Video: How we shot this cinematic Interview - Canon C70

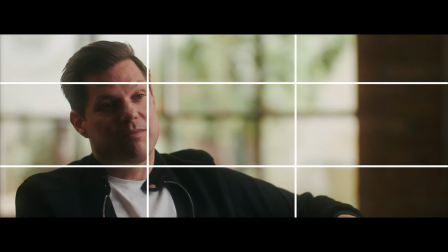[4:02]
When it comes to the close-up shot on our slider we also made sure that we use a pan hat so that we could add
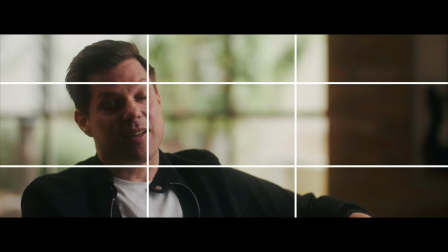[4:08]
a parallax effect having our slider move from left to right without changing our initial composition. Now let's move on to the lighting for this scene. As we always do on our interview setups, we exposed for the background first and accounted for the lights that we can't change.
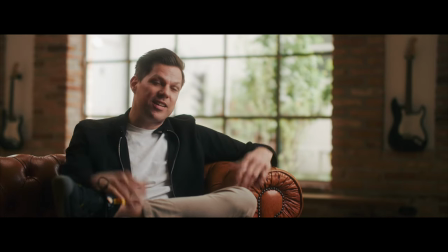[4:23]
And this was the huge window and all its light coming in from the outside. Here we wanted to find a balance of still seeing some details but not having it completely exposed correctly and it being distracting. After we find an exposure that we were happy with, we started to bring in our own lights. And here as a key light, we use the IntelliTech Mega 8.
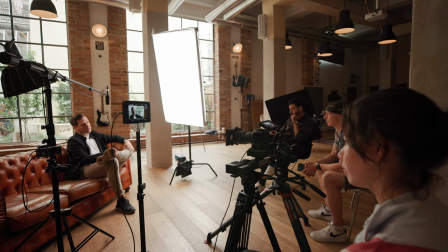[4:42]
And this is a huge light matte with a softbox.
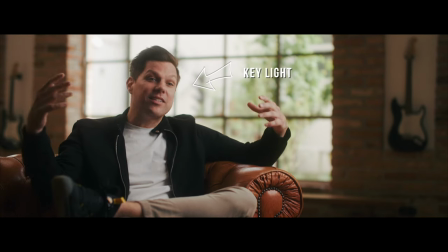[4:45]
We place our key light on our camera right, having it motivated by a window because we could see a huge window as a light source. So we wanted to have our key light mimic another window like this.
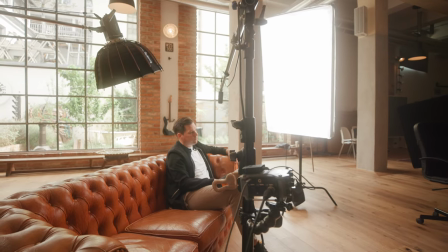[4:56]
This is also why we set the color temperature of our light matte to 5600 Kelvin. And the cool thing about this light matte is that it has a rectangular shape so that if we see some catch light in our subject's eyes,
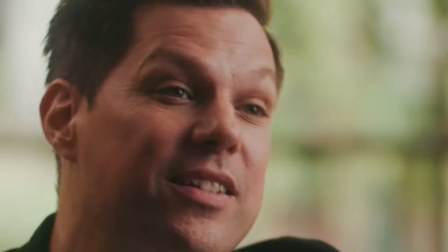[5:10]
it suggests that this is actually a window instead of a parabolic softbox with a round shape. And these little details make your overall scene look really believable and really natural.
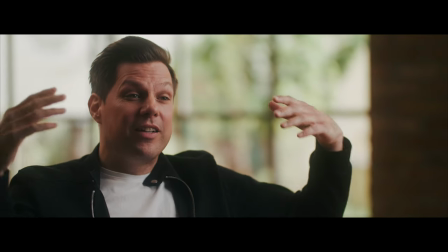[5:21]
I wanted to create some contrast with our key light, so I placed it at an angle that we created a Rembrandt lighting.
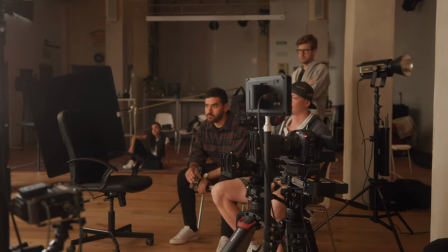[5:27]
And we achieved this by shooting shadow side, meaning we took all of our cameras,
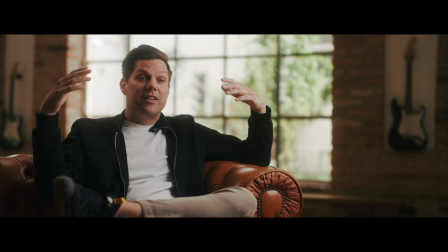[5:31]
placed them on the shadow side of our subject's face, and therefore maintaining this three-dimensional feel. We shot this interview a while ago and this was the Megalight Cloth 2.0. And meanwhile, I would 100% recommend the new version, the 3.0. I already have two of those lights and I use them for basically everything right now. And if you're interested, I will put a link down to all the equipment that we used in this video.
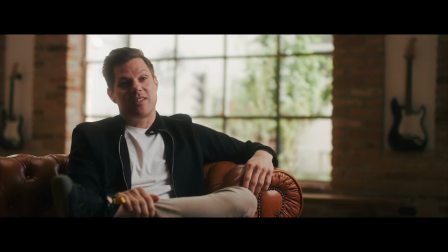[5:54]
Since I liked the contrast level that we were provided with, I didn't add any fill light or negative fill. I still think that there was enough detail on the shadow side of our subject's face, but enough to make it look really nice and contrasty. To separate our subject from the background a little bit more I also added a hair light.
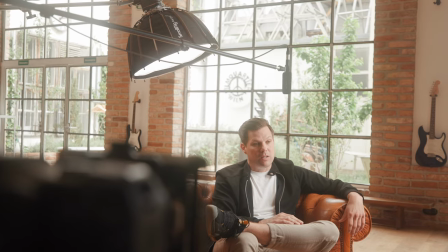[6:10]
For this we used a small rig 120 watts UB light and we boomed this high up above our subject with a small parabolic softbox.
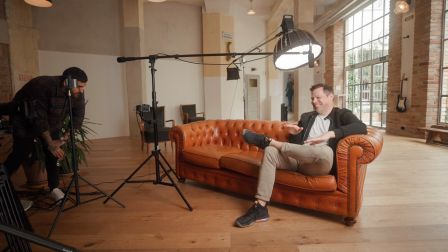[6:19]
The reason why we boomed our light high up instead of just having it stand out of frame is because of our close-up angle
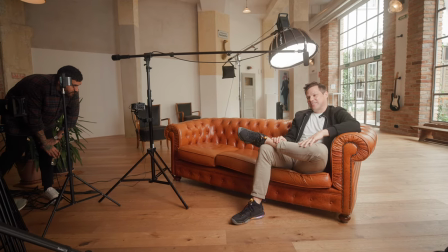[6:25]
was moving and therefore we had a lot more wiggle room when it came to the framing on our moving camera angle. Here we could get away with only using two lights, our key light as well as our hair light, because we had such a great location and this huge window in the background that also created some levels and depth in our image that we only needed to bring in two of our own lights
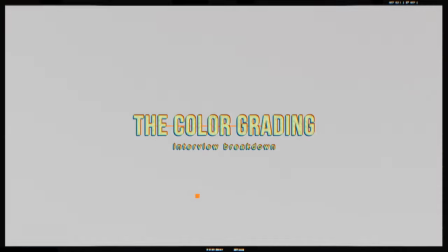[6:46]
and not have to light the place with any additional lights. At the very end, let's talk a little bit about color grading.
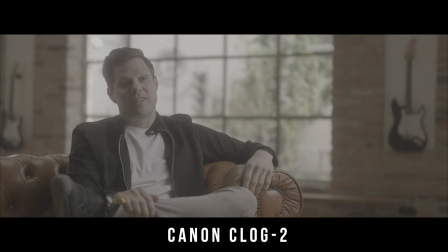[6:53]
Since we shot everything on the Canon C7D in C-Log2 in Cinema Gamut, we needed to bring our log image back to Rec.
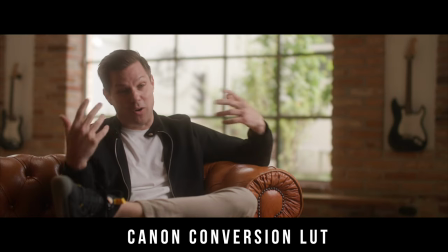[7:01]
709. The way I did this is with the original Canon conversion LUT. I added this and I already had a pretty decent looking image.
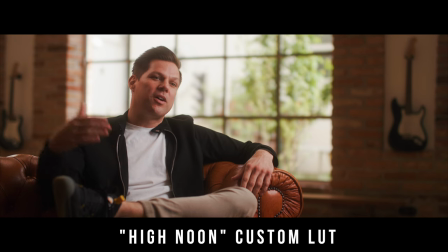[7:09]
I knew that I wanted to go really filmic looking and contrasty on this one, so I added the high noon LUT from my custom diamond LUT pack. And if you're interested in that one, there's also a link down in the description below. To sell the filmic look even more, I added a film emulation plugin called Film Convert Nitrate. I added a bit of film grain as well as some of the stock emulation filters and I set it to around 40%.
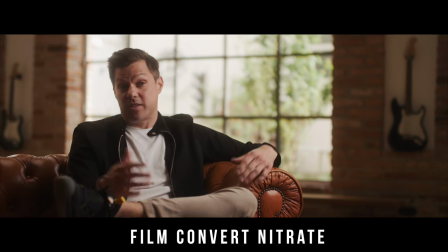[7:32]
Looking at my image, I still felt that his skin tones kind of blended in too much with the couch and the background.
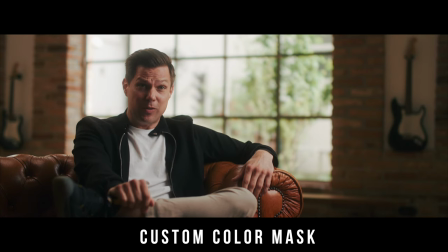[7:39]
So I put in a color filter separating his skin tones and pushing a little bit of teal into the mid-tones in the background. The last thing I had to do now was add a bit of sharpening and that's it. That's how I got the final color grade.